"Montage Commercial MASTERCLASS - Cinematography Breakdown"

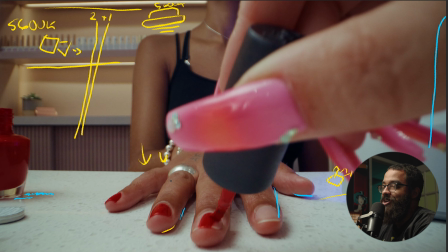[78:22]
So this was just, the setup when it came to doing these probe shots. 1200 triple diffuse, the 1200 triple diffuse, giving me my main key source and everything in between. And then the F22 was just like a slight,
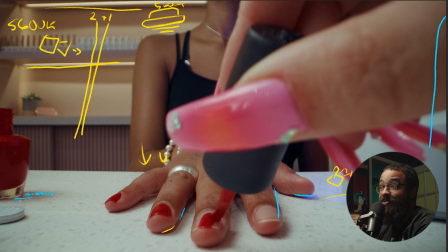[78:40]
even at 100%, was just a slight upgrade in terms of the level of light that we had. So very annoying to light, but also fun as well as a great challenge terms of just knowing your light sources and how to use them.
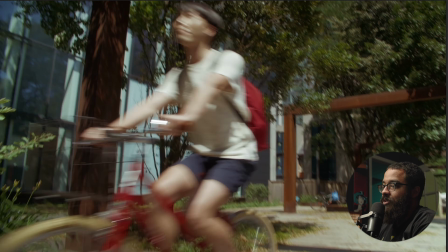[78:54]
Next, we are going into this continuation of the bike shots. So here in the background,
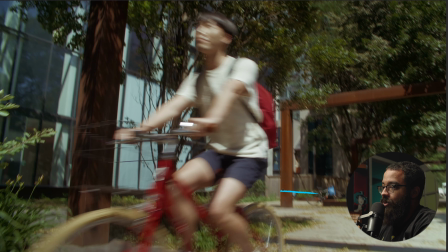[79:01]
as the shots that we were looking at before, you could see that my camera movement was back here. And if we look at the sun position, again, it's like overhead, super coming down like right here.
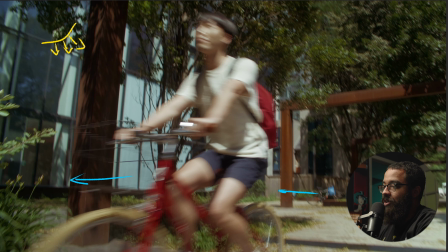[79:15]
So this was not necessarily focusing on the lighting and everything like that, but more so the camera moves, because we're technically,
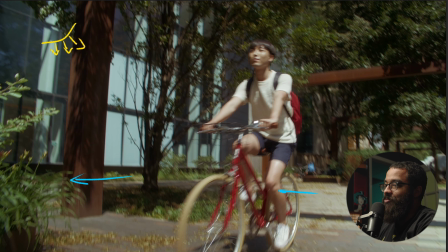[79:23]
breaking the 180 degree rule here. But because these shots are so separated, it doesn't even matter, right?
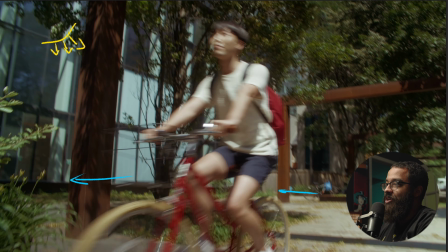[79:29]
So coming up and then pushing into the next shot here.
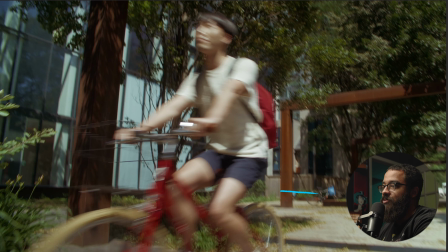[79:35]
So this is just purely camera movement. So we're just going to get rid of these lines here and only look at the camera movement.
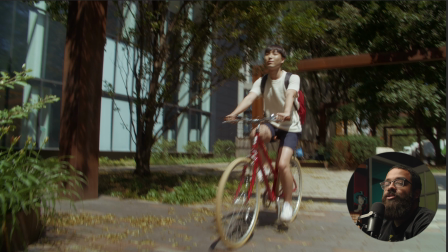[79:41]
So these are the last two shots in the piece itself.
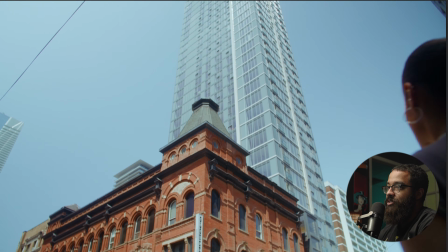[79:44]
And in the edit, we knew that this was going to be our last scene, and this is going to be where the title card lands.
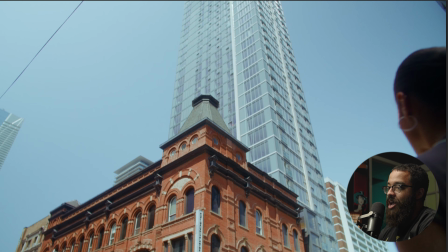[79:51]
So it's just like, how do we get out of certain things and into this specifically?
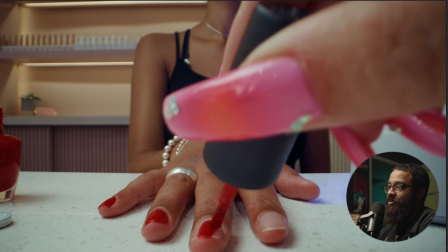[79:58]
So in this here, we're like, oh, she just got her nails done and she's going home,
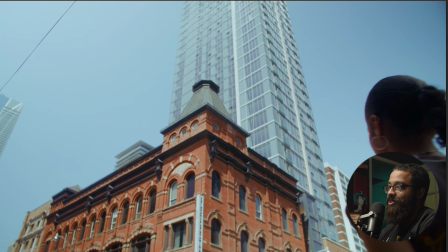[80:04]
but we need something to transition her going home without being too jumpy.
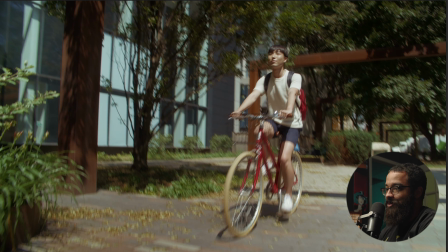[80:08]
And we did this with the matching camera movement. So I'm pushing in as he's coming towards me.
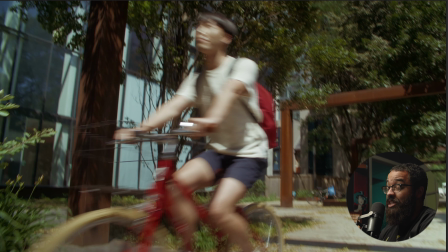[80:15]
And then the main thing is that I'm continuing to push in as he passed me and tilt up.
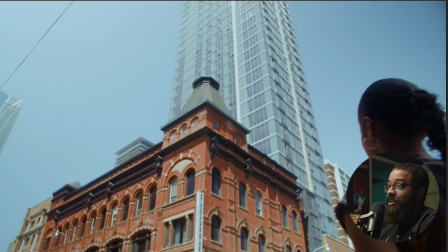[80:20]
And then we kind of complete that movement with the final building here. That is the ivy specifically.
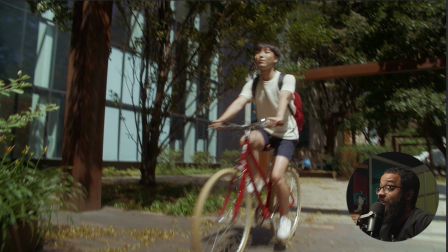[80:27]
So this is just getting your camera movements dialed in terms of all the scenes across the board. We knew that we needed to get multiple coverage for this, but we didn't know necessarily where it would sit in the edit.
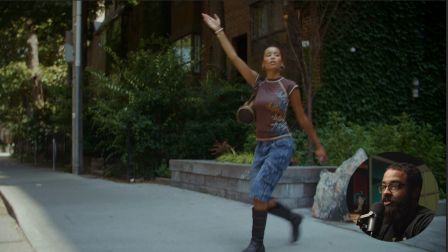[80:37]
If we play the beginning of the edit, and if you look at all the wide shots in this piece, I'm constantly pushing in and tilting up.
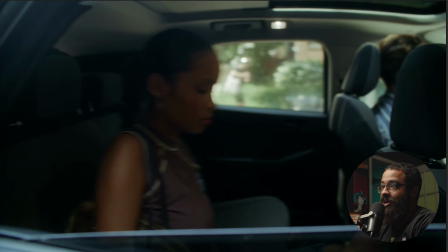[80:43]
So this just sets the precedent as well as how the progression of the edit will look.
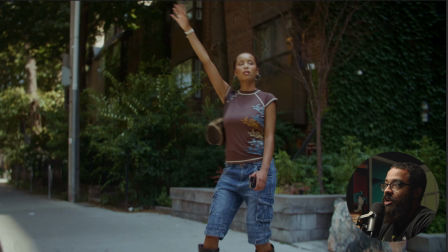[80:50]
Even if we consider these first shots again, I'm tilting in, pushing up, but I'm not fully tilted up here.
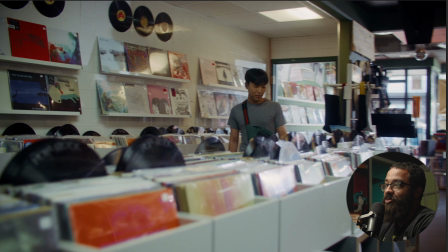[80:56]
Again, kind of pushing in, tilting up a bit.
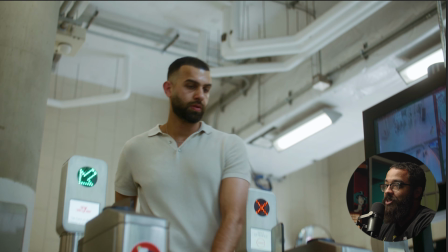[80:59]
And then here I'm fully in, tilting up, and we're in like his perspective.
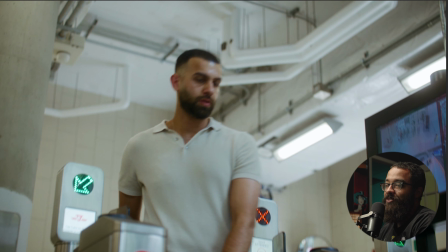[81:05]
We're in his action itself. So the actions progress across the board too.
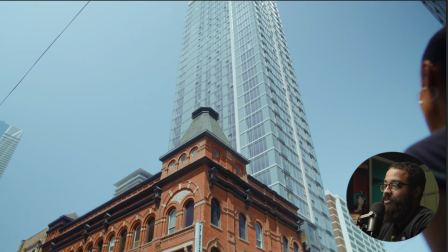[81:10]
And then when we go to the end here, it's kind of the same thing. So it's just like looking at your movements and considering them all the time in terms of that.
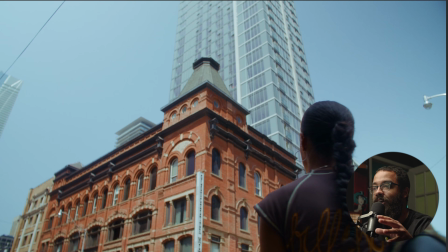[81:19]
So what I like to do is whenever I plan a shot list or anything like that, especially with directors I like to work with all the time, is like, hey, even though I know that you're only considering one action here and you kind of only want 2 shots, can we add maybe 3 shots, not necessarily adding all to the setup time,
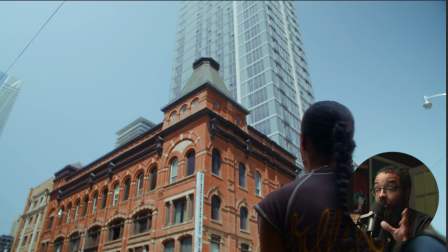[81:38]
but can we push back and can we pull back and get a wide shot of this of me pushing in? This could be handheld or anything like that. Just to add the variety, I'm like, oh, this feels really stale when we get to the edit. How can we add that? And how can we, travel across each of the scenes that we're going through?
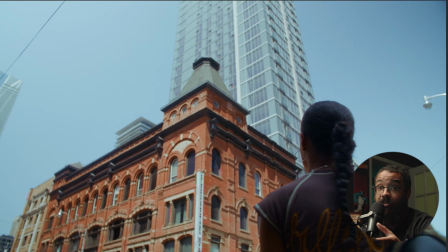[81:55]
This is very specific for montage commercials because I shoot these all the time, is that I'm always looking for camera movement and fluidity across my scenes. I'm not really looking at the edit, though. Luckily, luckily I have an editor's mind.
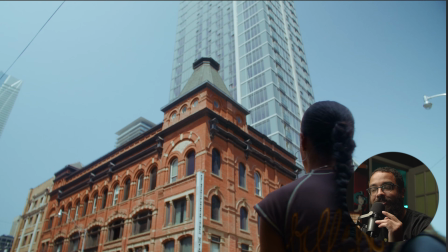[82:12]
So I'm like, oh, I know that will work. And then sometimes I learn a lot of things. I'm like, oh, that wouldn't work at all. So it's having the edit in mind. I know a lot of cinematographers aren't editors, and it's good to, get into cross-disciplinary things when you're thinking about the edit, because it makes you a better cinematographer.